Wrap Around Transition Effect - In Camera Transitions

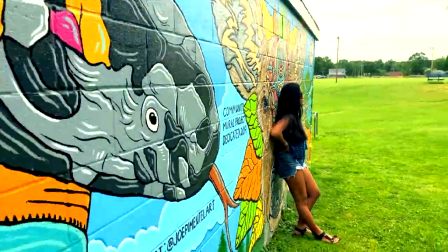0:09 They call me crazy because I'm facing all my giants. They try to scare me into thinking I can't fight it.
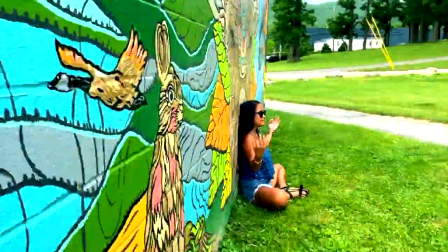0:15 They tell me I should never even think of trying. But that's just me, I'm gonna live out in defiance.
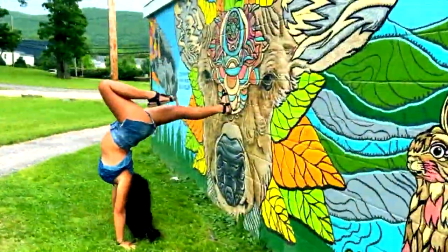0:24 Make
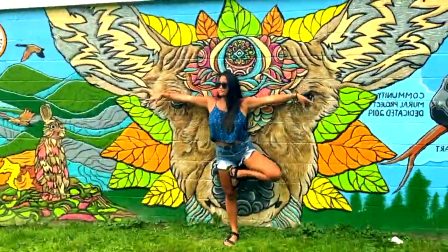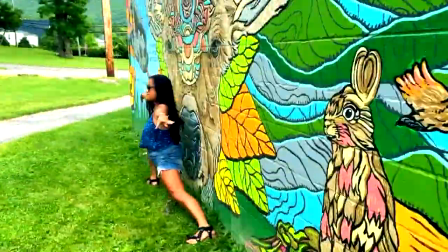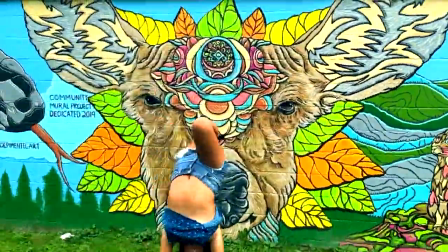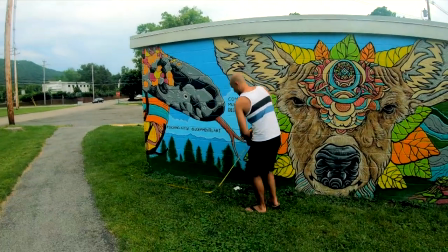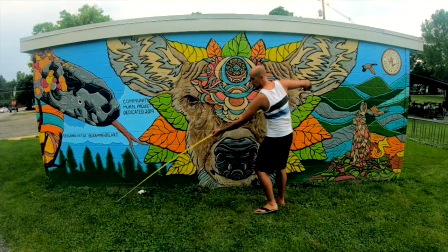0:47 a half of a circle because that's the movement that we're going to be going in. So what I did is measure half of the wall which is 11 feet.
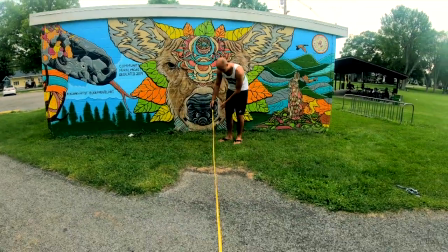0:54 Now I'm measuring 11 feet from the wall so I kind of know where to guide my path of movement.
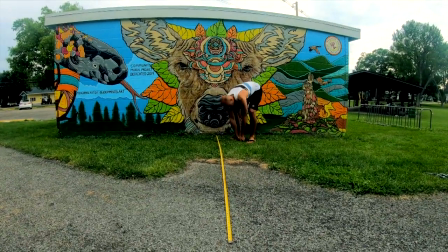1:00 Just pull a little grass out of the ground and mark the spot where 11 feet is roughly.
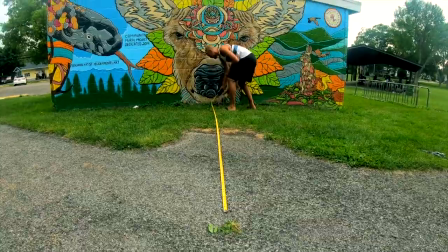1:05 It doesn't have to be exact. The goal here is to go from one side of the wall to that mark to the other, kind of in an arch, not exactly in a straight line.
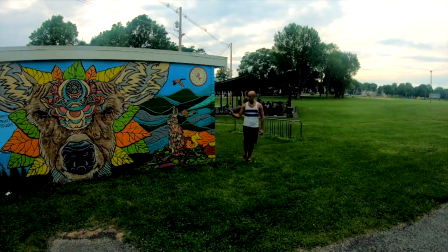1:14 The goal is to make half a circle. Then you want to start with the bricks of the wall fully covering the camera.
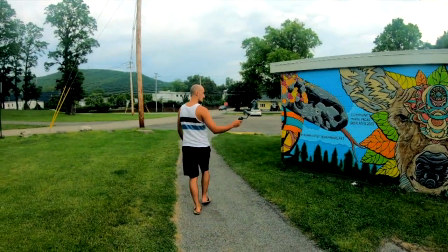1:20 Walk to your mark, go back to the other side and make sure the bricks are fully covering the camera again.
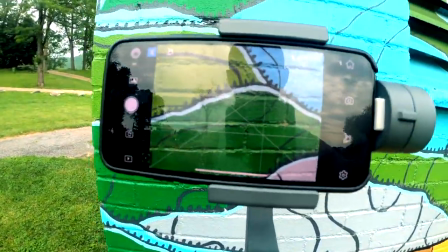1:26 Here is just another view of it, fully covered by the bricks. The goal is to keep your subject centered on that crosshair as best as possible.
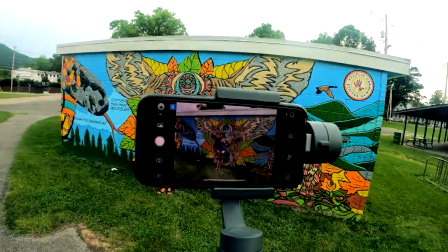1:34 The more centered it is, the more fluid the footage is going to become.
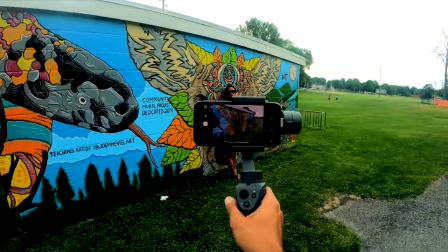1:38 As you see, I'm keeping her centered, just walking to my mark, walking to the other side of the wall and crossing the wall.
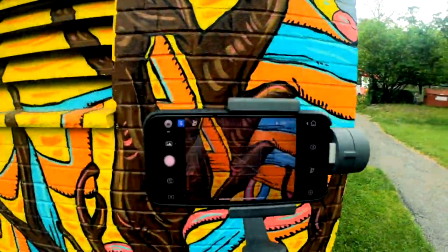1:44 Very important.
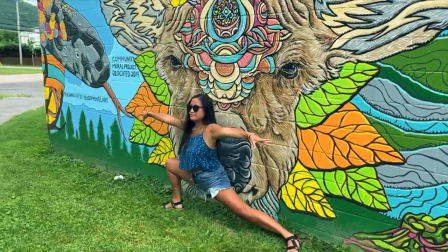1:47 Here's the raw footage of just going from one side of the wall to my mark to the other as the subject stays completely still for the length of it.
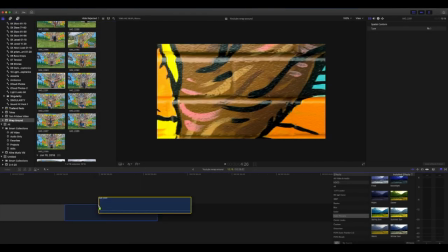1:57 Now that we have our footage, we bring our clips over to Final Cut. I'm just going to do a quick one here.
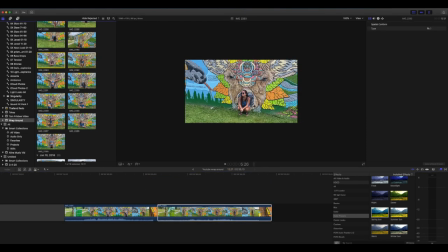2:02 I'm just dragging three clips down to the timeline. The goal is to just stitch them together real quick.
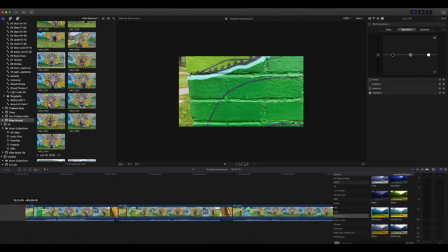2:10 What I want to do is trim it to the brick wall being halfway, roughly.
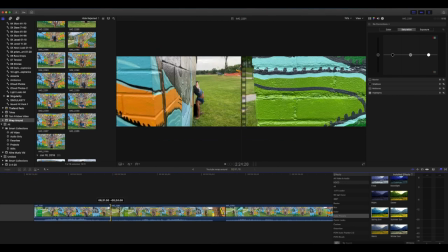2:15 So now I go to the end of the clip, trimming it halfway. I'm going to do it again to the end of this clip.
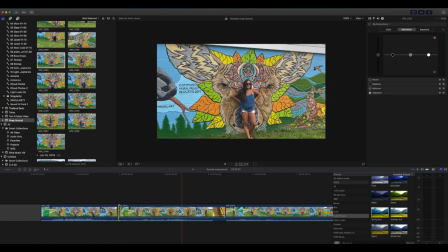2:21 trimming it half way right about there, and then once again, trimming it half way.
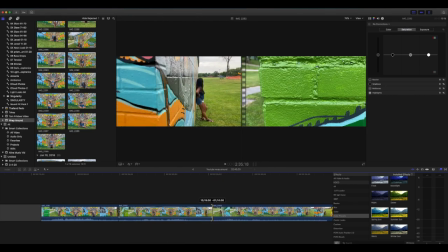2:27 I'm gonna do that for every clip, so the new one starts at the half way mark from the previous one.
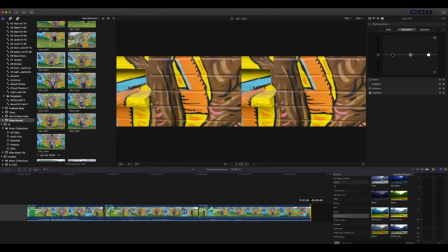2:34 But you'll notice the clip starts on green and ends on orange and starts again on green and so on.
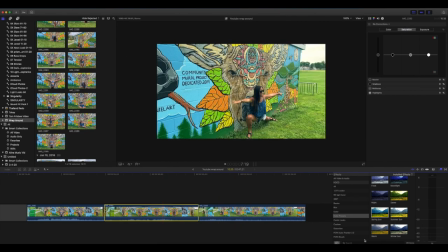2:40 So next, to make this look a little bit smoother, if you go to the effects and type in flipped, you could add that to the middle shot only, or every other one if you have multiple shots,
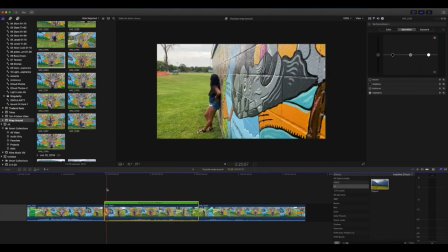2:51 and then you go to the time and reverse the clip. And what this does is flips it and reverses.
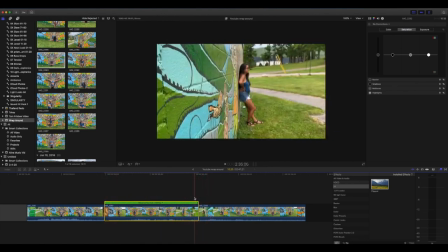2:58 So one shot will end on green and the next one will now start on green and same with orange and orange.
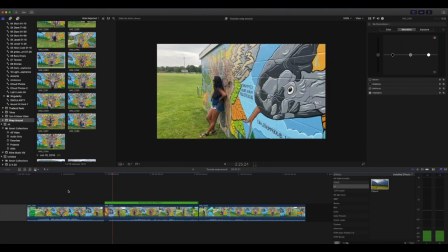3:04 It just makes for a much smoother in-camera transition effect. Now all you really have to do is speed up the clip.
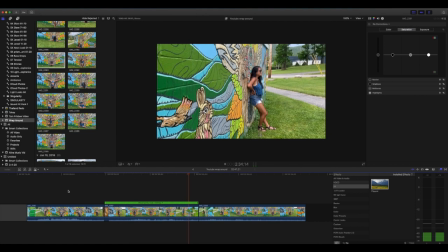3:13 For my final video, I used four times speed and then you add music. I did adjust the speed to go to the beats of the music a little bit.
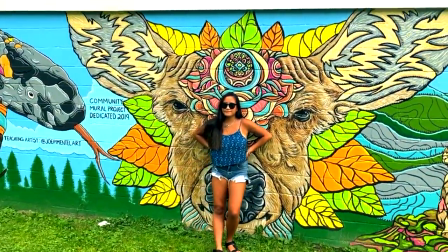3:21 And then color green